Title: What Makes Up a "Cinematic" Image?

So these are 6 elements I find in so many shots in movies that have a cinematic look to them. And all of these shots I'm about to show you have these 6 things in them somewhere. What you're trying to do with an image when building these 6 elements into it is just make it as 3-dimensional as possible.
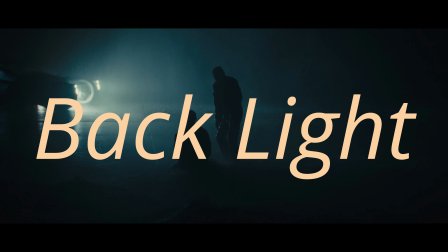18s
Okay, so let's start with one that everyone probably knows by now, backlight. The light usually looks better coming from deep in the background towards the camera.
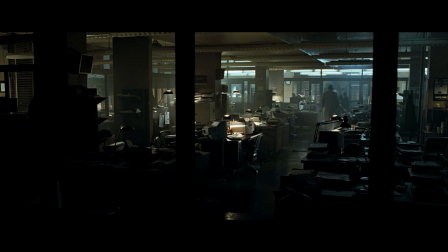27s
And why this is the most common one people probably know by now is because it's sort of the building block for the items to come.
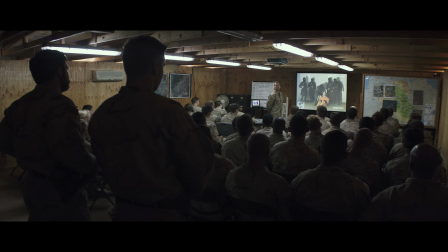34s
So after having a backlight or a light source deep in the background, the next most important one would be depth.
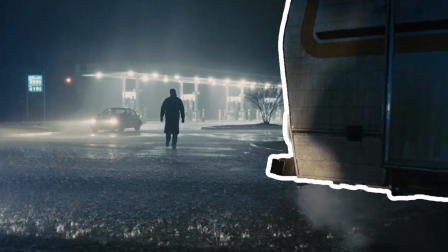41s
And that would be done by placing objects in the foreground, midground, background, and deep background.
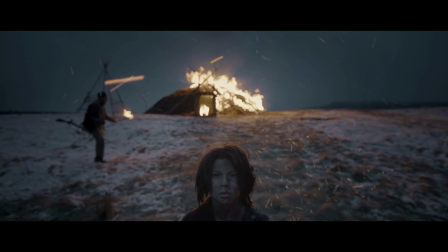47s
All of this to add layers and depth. So from having backlight and depth, that'll create the next thing, which is a silhouette.
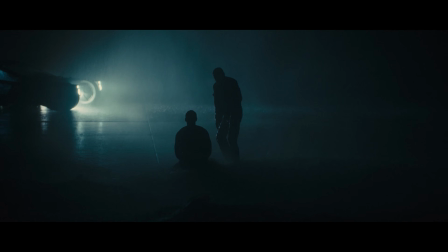54s
And not every item has to be a full silhouette, it just needs to be a darker image in front of the background, or having parts of it that are darker than what's in the background,
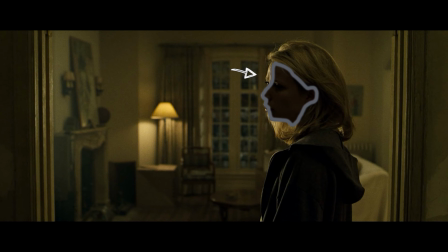62s
like having a shadow on a face, for example. Then that immediately flows into the next thing, which is creating a checkerboard.
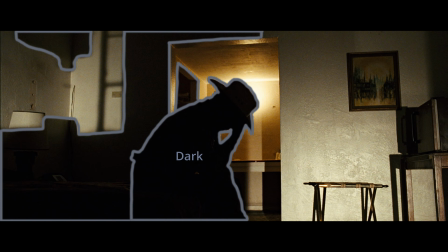70s
A checkerboard is what you get from having alternating light to dark points of interest in the frame.
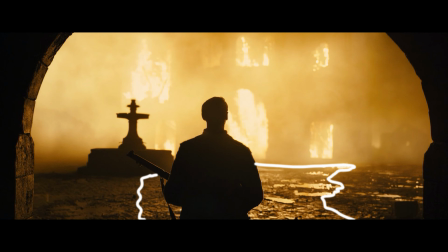75s
So if the depth part is like having 3-dimensional deep image, the checkerboard is like having an alternating light to dark across the image.
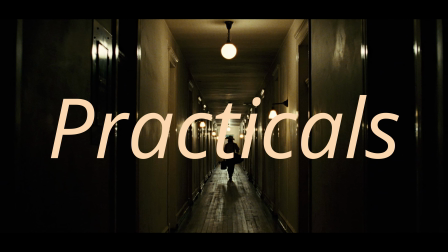86s
Practicals isn't something you always need, but it can help. You can take it too far sometimes by having gimmicky tubes and all kinds of stuff in the frame. But if there's a reason for it,
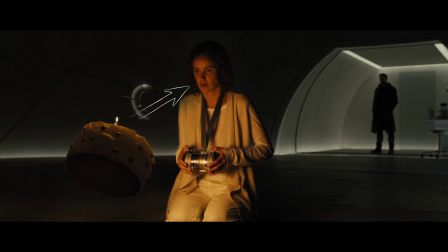96s
it's a great way to motivate the direction of the light. And also just be another point of interest, which leads into the last one, that's reflections.
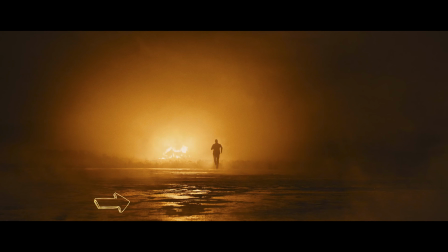103s
And reflections are a thing that happens from having a light in the background coming towards the camera on a reflective specular surface, and by having it darker in the foreground.
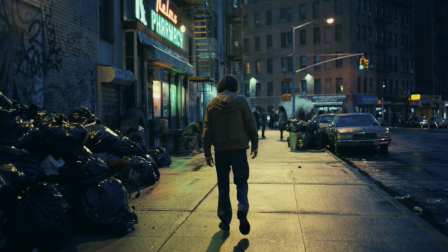112s
It's just one more point of interest to add to the checkerboard.
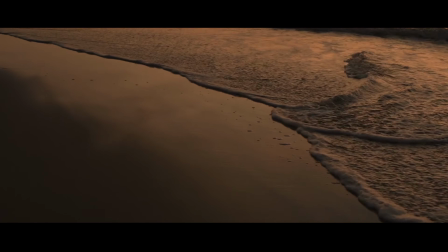117s
So these items are why I think people are always drawn to taking photos of sunrises and sunsets on the ocean.
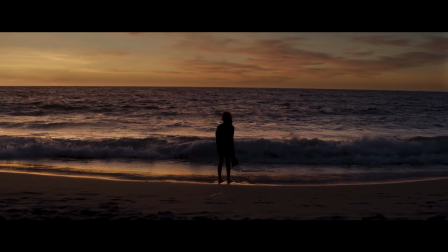123s
It has every element in it. Practical, backlight, silhouette, reflections, layers.
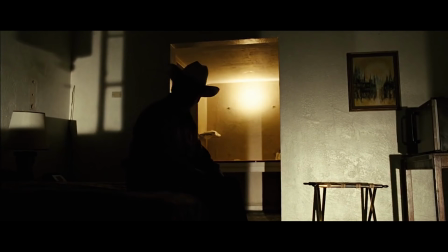133s
And this is another reason why Deakins is always so good at it. A lot of the time when he front lights, he still manages to backlight from that front light.
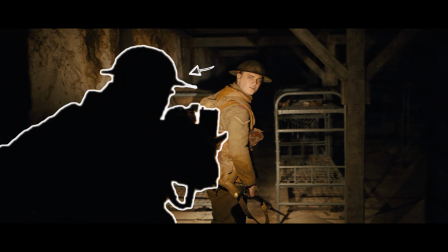140s
By having a character placed in the foreground, holding a light source, like a torch or car headlights,
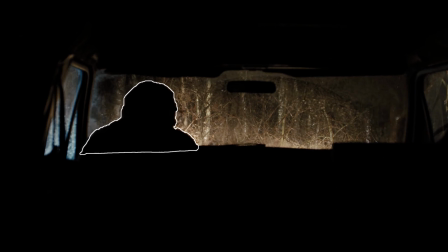147s
that lights the background, and that depth layer is still there by shooting through that object.
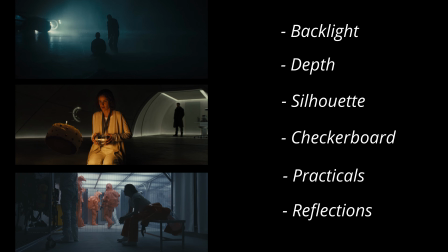152s
So mostly all of those images that I've shown have those elements in there somewhere.
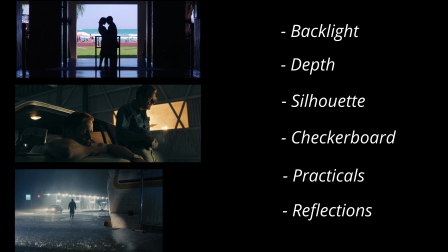157s
It might be big or small, but scroll back through and have a look for yourself.
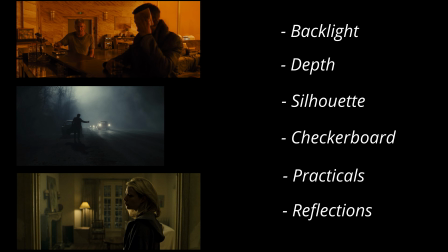162s
And that's it. I'll see you in the next one.